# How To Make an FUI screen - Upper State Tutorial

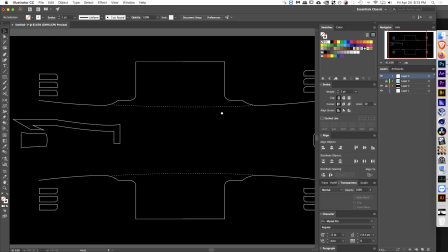And if you look around, thus far, we don't have any
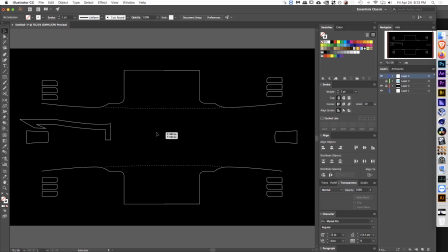angles in the design that are like less than 90 degrees. They're all greater than.
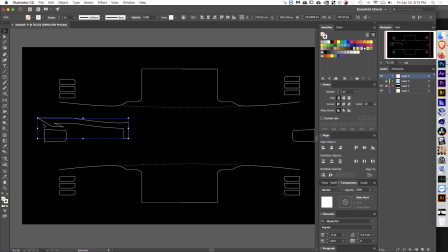So it might start to feel a little weird if you know,
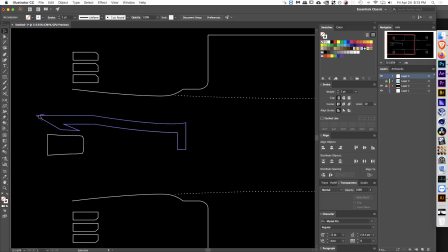if you're like making a design that has something that's such a sharp or pointed edge like this, but nothing else in your design is like an acute angle. You want to make sure you maintain that consistency.
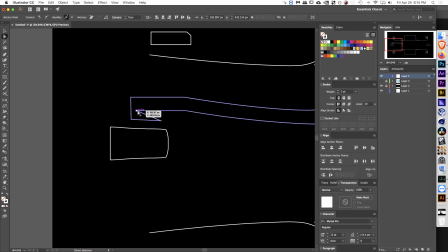You know, so it might feel a little bit better if you were to make something that wasn't, you know, that wasn't less than 90 degrees.
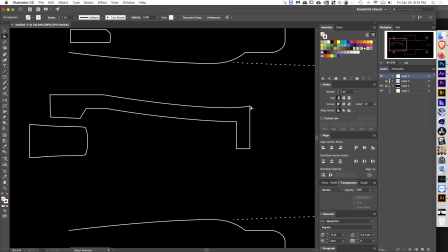This one might be okay over here because it's kind of following the same curvature that's over here. So one option is you could come in here with your direct selection tool, maybe curve that edge and see if that's something that, you know, looks a little bit better with the design of your,
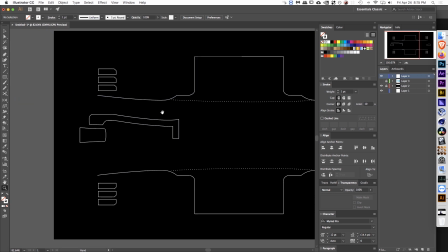you know, of your overall design. And yeah, I do. I kind of like that a little better.
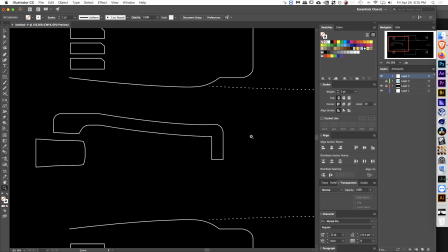Maybe we try this one too, see if we kind of curve that. Maybe we'll just leave that one sharp because I like how it kind of follows this.
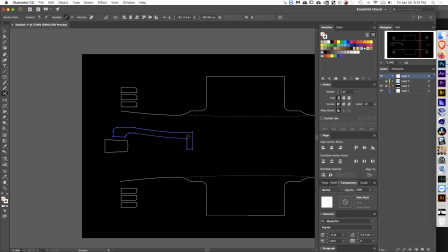Although I think maybe we've got too much. I don't think we need all of this bottom stuff here,
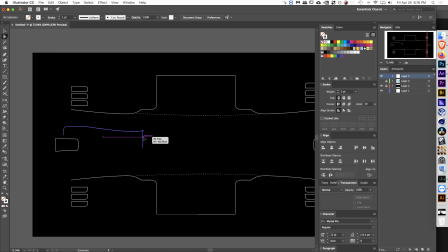so we'll just kind of get rid of that and maybe move this anchor point like that.
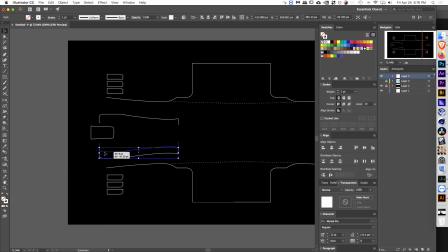And maybe we'll kind of mirror it. And then maybe we can group these together.
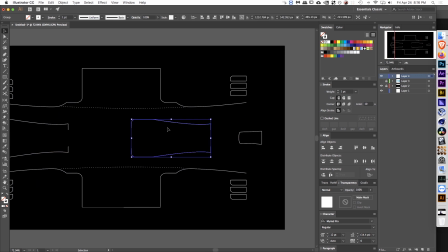And
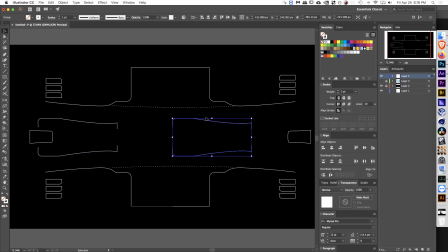maybe we can just duplicate that and mirror that thing.
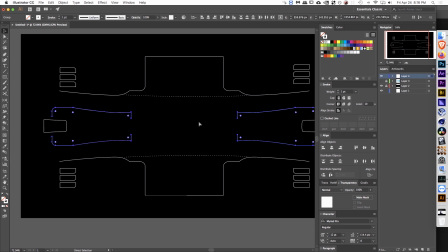And then again, we'll group it together like that and align it with the artboard.
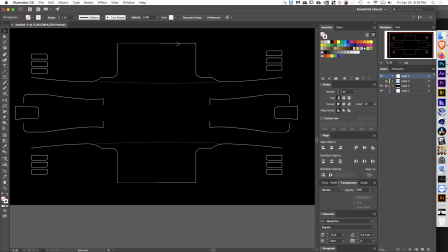And yeah, and what else? I mean, I think maybe I want to change these. I think I want to change these corners too, because these kind of sharp edges are kind of getting to me. And I think maybe that's okay for now.
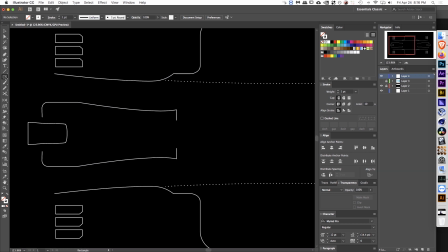And what else? Yeah, so we can get add some little cool little arbitrary things too, which is always a lot of fun. You know, maybe do something that is like a little button or something that
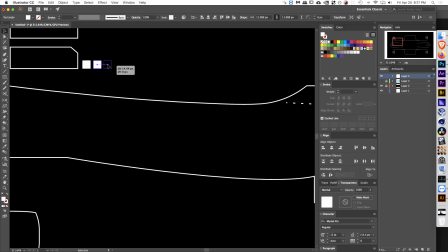is a little extra that doesn't necessarily serve a function, but you know, maybe it does. Maybe it does. Maybe, you know, you tap this and this is the brightness of the entire screen or something.
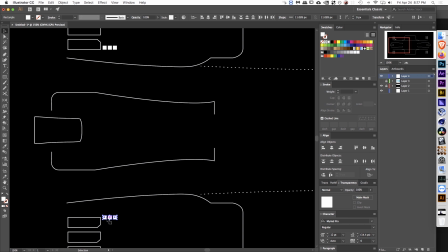You know, these are the kind of things that you know, can kind of figure out and discover as you're designing your FUI screen.
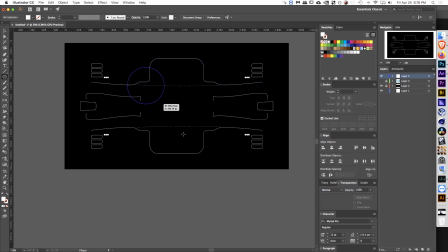And also too, experiment with some other shapes. You know, maybe you've got something like,
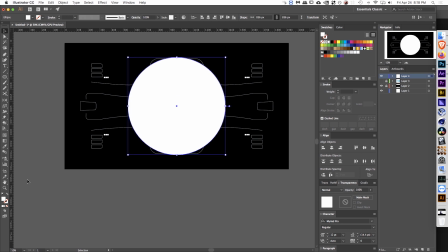if this is a like a military drone or something, and maybe it's got, you know, crosshairs,
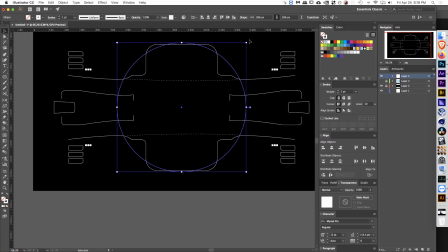or maybe it is, you know, something that is you know,
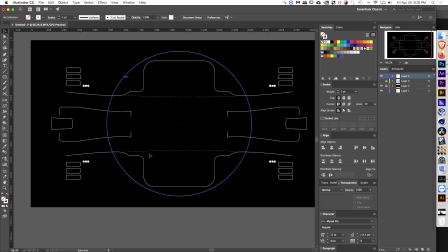navigating, you know, with like a, you know, like a compass. So let's kind of change that. Maybe it's a dashed line, you know, kind of like this one. But maybe it's just this outer portion.
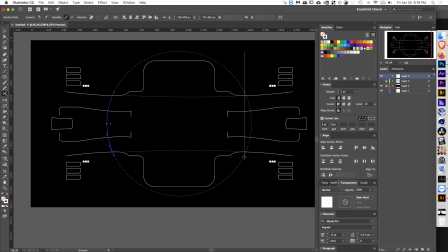You know, we don't want to necessarily cross lines if that's, you know, we don't have anything like that yet. I trimmed these lines here, and, you know, preventing these lines up in the circle from, you know,
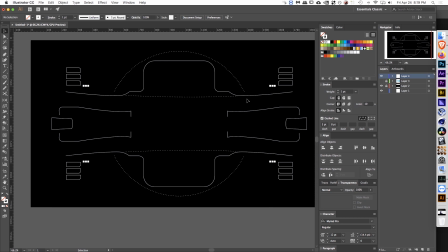intersecting these other ones, that might be more in the vein of what of this particular design should be.
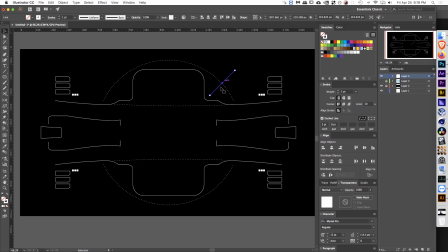You know, maybe it's got something like this. Maybe this is kind of like what the crosshairs are. You know, we're looking at something like that.
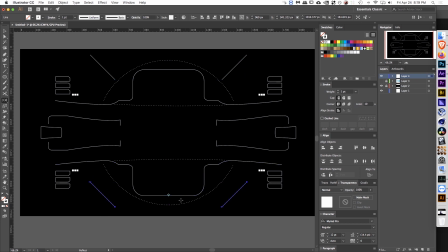I'll just duplicate that and move it like this wise. Maybe move down just a tad. And we'll group it together and center that.